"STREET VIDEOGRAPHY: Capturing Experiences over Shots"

So I like street photography. I like that street photographers can capture these fleeting moments. These moments that probably would never happen again. The thing is, I'm more of a video guy. So today I want to go out and try street photography, but rather than taking pictures, I'm gonna take video. So I'm gonna call this street videography. So why don't you join me today on my very first video walk? Before we start, if you're new to the channel, we are a channel that focuses on production of video editing or videography so if that interests you or if you're interested in learning along with me please do hit subscribe let's go on this journey together
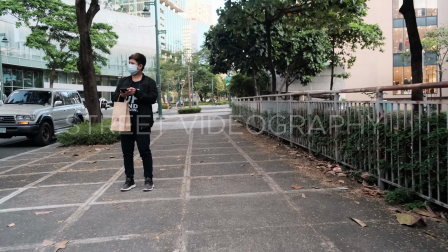there aren't many resources for doing street videography so what i did initially was i first took the definition of street photography and used it to
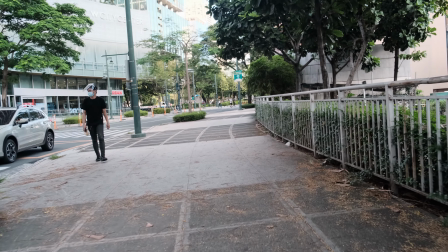influence the videos i took on my video walk britannica defines street photography as a genre of photography that records everyday day life in a public space,
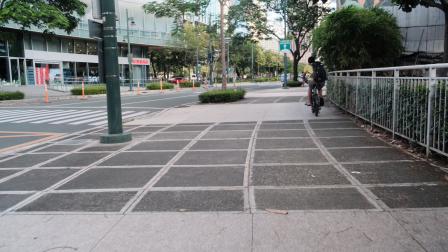the very publicness of the setting enables a photographer to take candid pictures of strangers often without their knowledge.
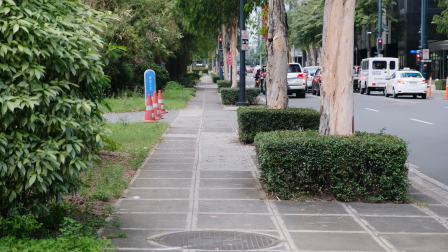Street photographers do not necessarily have a social purpose in mind,
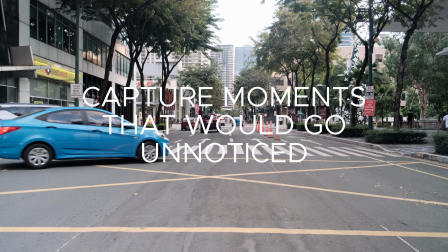but they prefer to isolate and capture moments which might otherwise go unnoticed.
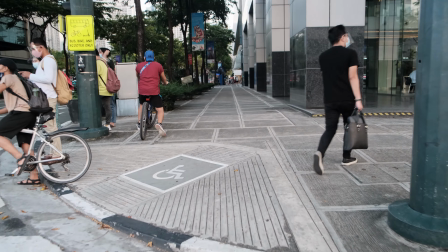My initial interpretation of this was that anything that would look good for street photography would probably look good for videography.
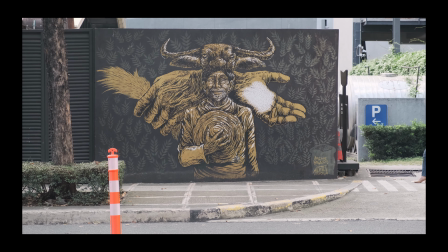So this is the first thing I took. There was this wall painting and I just waited for a subject to enter the frame to produce a nice looking image.
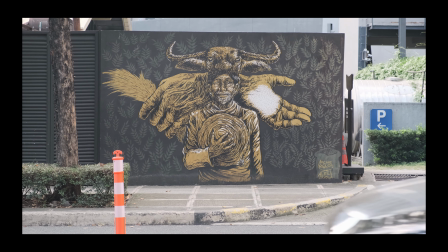But something's missing so I moved on. Now this is another scene that I tried to take as if it were a photo.
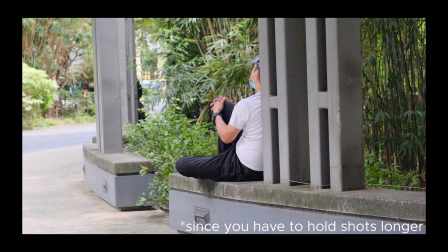I soon realized that street videography is a lot scarier than photography especially if you have to go closer to your subjects.
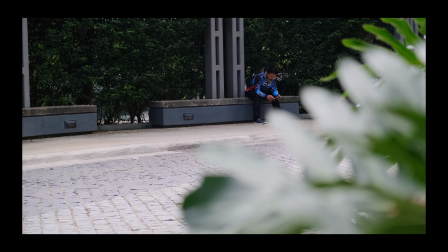So I tried taking a similar shot from a different vantage point with a different subject. it definitely felt like stalking more than street videography.
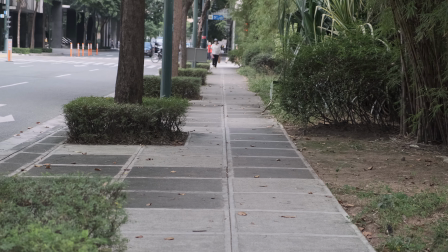So I was having trouble defining what street videography is for me,
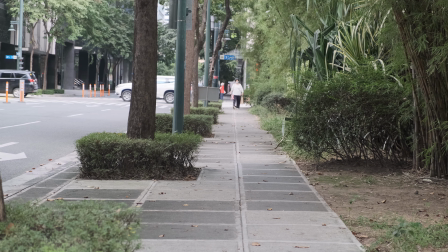so what I did was I went back on the sidewalk and tried to look for nice-looking frames to shoot.
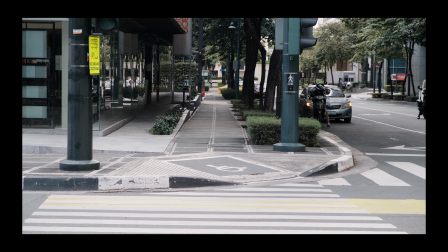I eventually ended up in this intersection, and at that time, I thought that if a subject were to walk into frame, I would be able to get a nice-looking sequence.
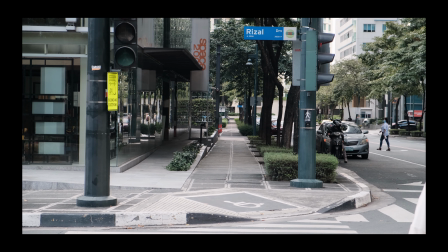and eventually a lady I saw earlier ended up walking into frame
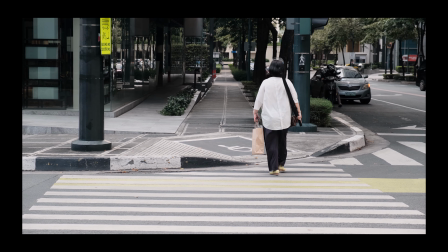and I really like the imagery I was able to capture here with the high contrasts between the whites
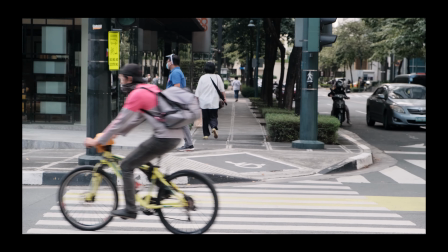and the blacks but it still felt like I wasn't doing proper videography work
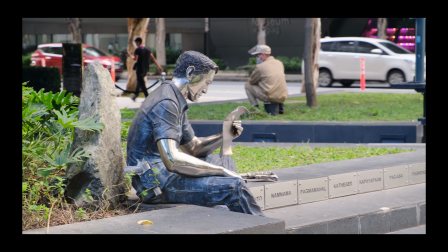an idea came to me when I tried to capture this statue but in the background
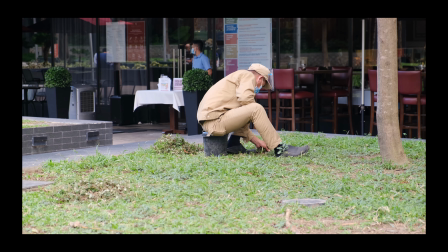there was this guy doing some grass work I tried to take him from several different angles,
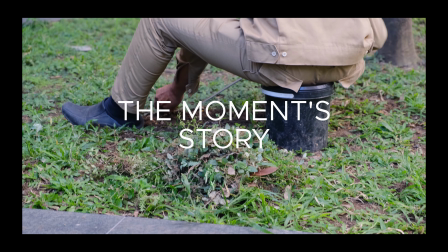and I felt like I was able to tell that moment's story with the scenes that I was able to capture.
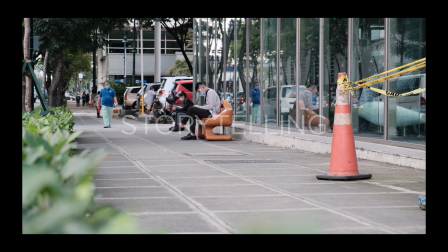So focusing on storytelling really helped me find direction with what I wanted to do with street videography.
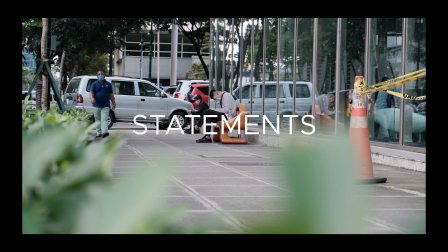Now what I mean by stories is just simple short statements of what it is currently happening in these scenes.
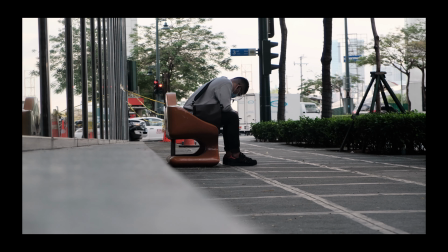But rather than explaining these stories, I'd rather let the videos talk for themselves.
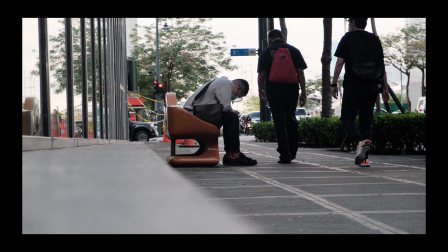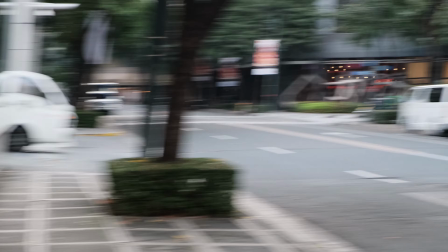Moving forward, I eventually chanced upon this group of delivery people.
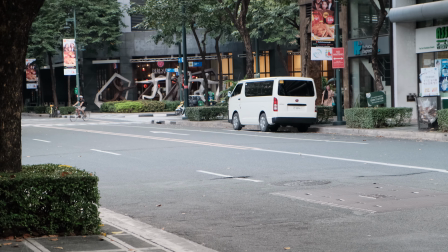I just wanted to capture the current scene, the current environment that they were currently in.
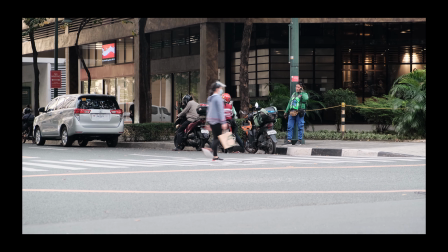What are they doing? Why are they there? What are they waiting for?
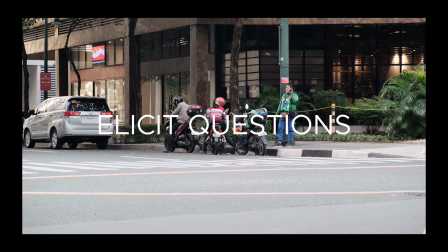These are the kinds of questions I wanted to elicit to viewers when they watch the scenes that I'm capturing.
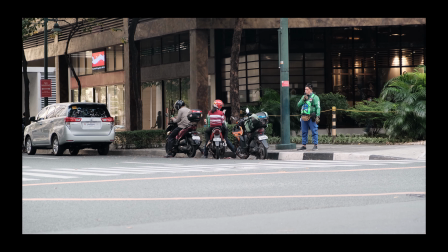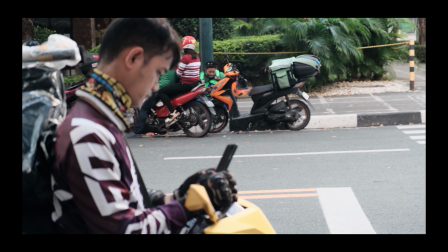Now this is a frame that I feel like was able to tell a nice story without actually having words being spoken.